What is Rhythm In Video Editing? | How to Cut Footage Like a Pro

All of the people listed here have unlocked some amazing perks like access to a private facebook group live editing training discounts on merch and more unlocking these perks for yourself only cost four dollars a month so go ahead and hit that join button below this video the link in the description or the
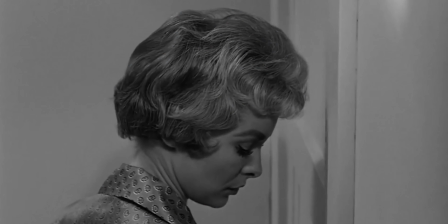[4:03]
card above and become a channel member today okay let's move on the shower scene in alfred hitchcock's psycho is often referenced as one of
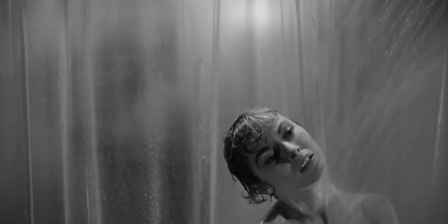[4:11]
the most iconic examples of rhythmic editing in fact there's a whole documentary about it it's called 7852 i highly recommend checking it out. Now, this scene is largely talked about for its shock value. Horror scenes of this caliber were almost nonexistent in 1960. On top of that, Hitchcock killed off his main character halfway through the film. And of course, who could forget that iconic music? Fun fact, did you know that Hitchcock didn't want music in that scene? Luckily for us, that order was ignored, right?
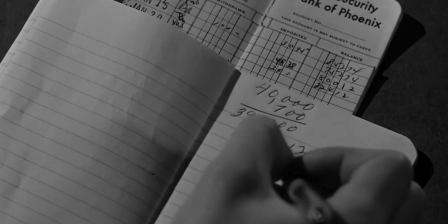[4:41]
But the real genius in this scene has to do with the rhythm of the edit. We start in the hotel room with Janet Leigh sitting at her desk.
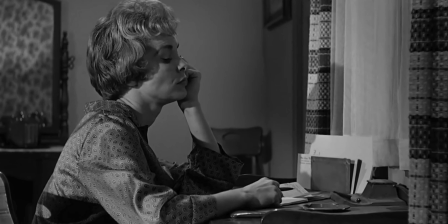[4:48]
Notice how all of the cuts with very few exceptions are longer, indicating a calm scenario.
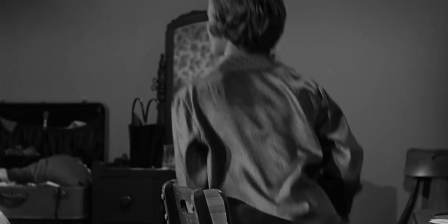[4:53]
In fact, that one continuous shot where she's walking from her desk to the bathroom is 26 seconds long.
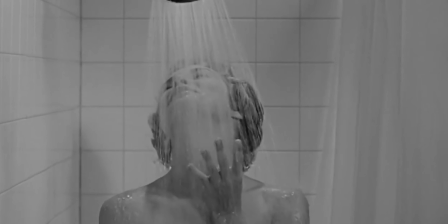[5:00]
Throughout the beginning of her shower,
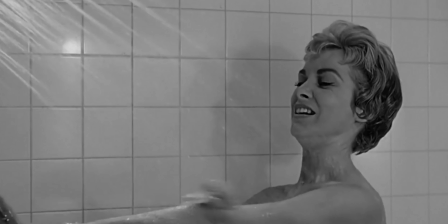[5:01]
the shots stay mostly between 4 and 6 seconds with a couple of shorter cuts here and there up until we see Norman Bates enter the bathroom.
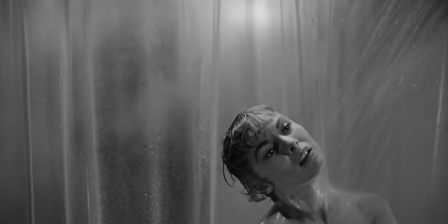[5:10]
That shot was held for a total of 17 seconds. Now this shot That goes against what we said previously, and I honestly think that's the true genius of this whole scene. Normally in film, quick cuts are used to build tension. However, Hitchcock decided to hold this shot which forces the audience to watch as someone enters the bathroom and approaches the unsuspecting victim. I think that the longer cut actually did a better job of building fear and anxiety in the audience than a series of shorter cuts could have. If you think about it in music terms, it's almost like a slow crescendo, followed by a sustained note to build anticipation before coming into the hook of the song.
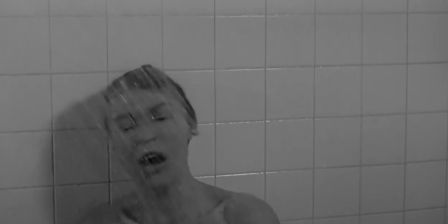[5:49]
The actual killing of Janet Leigh's character was done in a series of 52 shots over the span of 45 seconds.
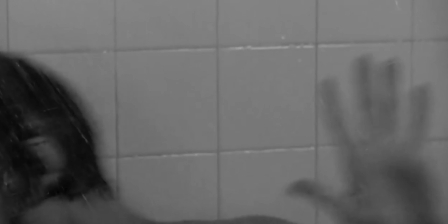[5:56]
For those of you doing the math, yes, that's less than one second per cut, which really drove the tension and fear home for the audience.
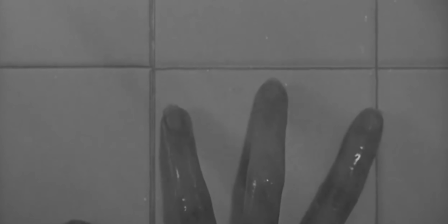[6:04]
And then finally, finishing out this scene, we go back to the longer cuts, which really draws out the consequences of the entire scenario. Okay, let's put this in context with the other rules of editing we've discussed so far. Hold onto your hats folks, this is where it gets cool.
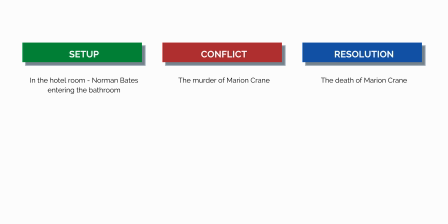[6:19]
Let's take a look at a typical story arc with a setup, conflict, and resolution. Now let's overlay the pattern of cuts in the shower scene up with that story arc. Notice how the setup and resolution, which are before Bates enters the bathroom and after he leaves the bathroom,
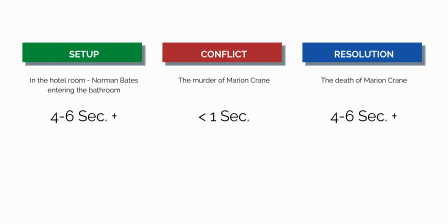[6:35]
both have longer cuts, while the conflict, the time Bates is in the bathroom have a ton of shorter cuts. It's almost as if the change in the length of the cuts tells the story. And looking at emotion, it seems as though the length of each cut was specifically laid out to accurately convey the emotion that Hitchcock wanted the audience to feel,
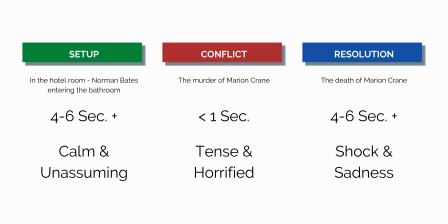[6:55]
starting with them being calm and unassuming, peaking at tense and horrified, and coming back down to a state of shock and sadness. And this brings me to my next point. Now that we're three rules in, hopefully you can start to see how each rule supports the other. Story acts as a vehicle for emotion, and rhythm sets the pace of this story. Now, if you don't know what I'm talking about, or you just need a refresher, check out this playlist right here, and for more tools, tips, and tricks that will make you a better video editor, don't forget to subscribe to that channel and hit that bell so you don't miss anything. Thanks for watching, and I'll see you in the next one.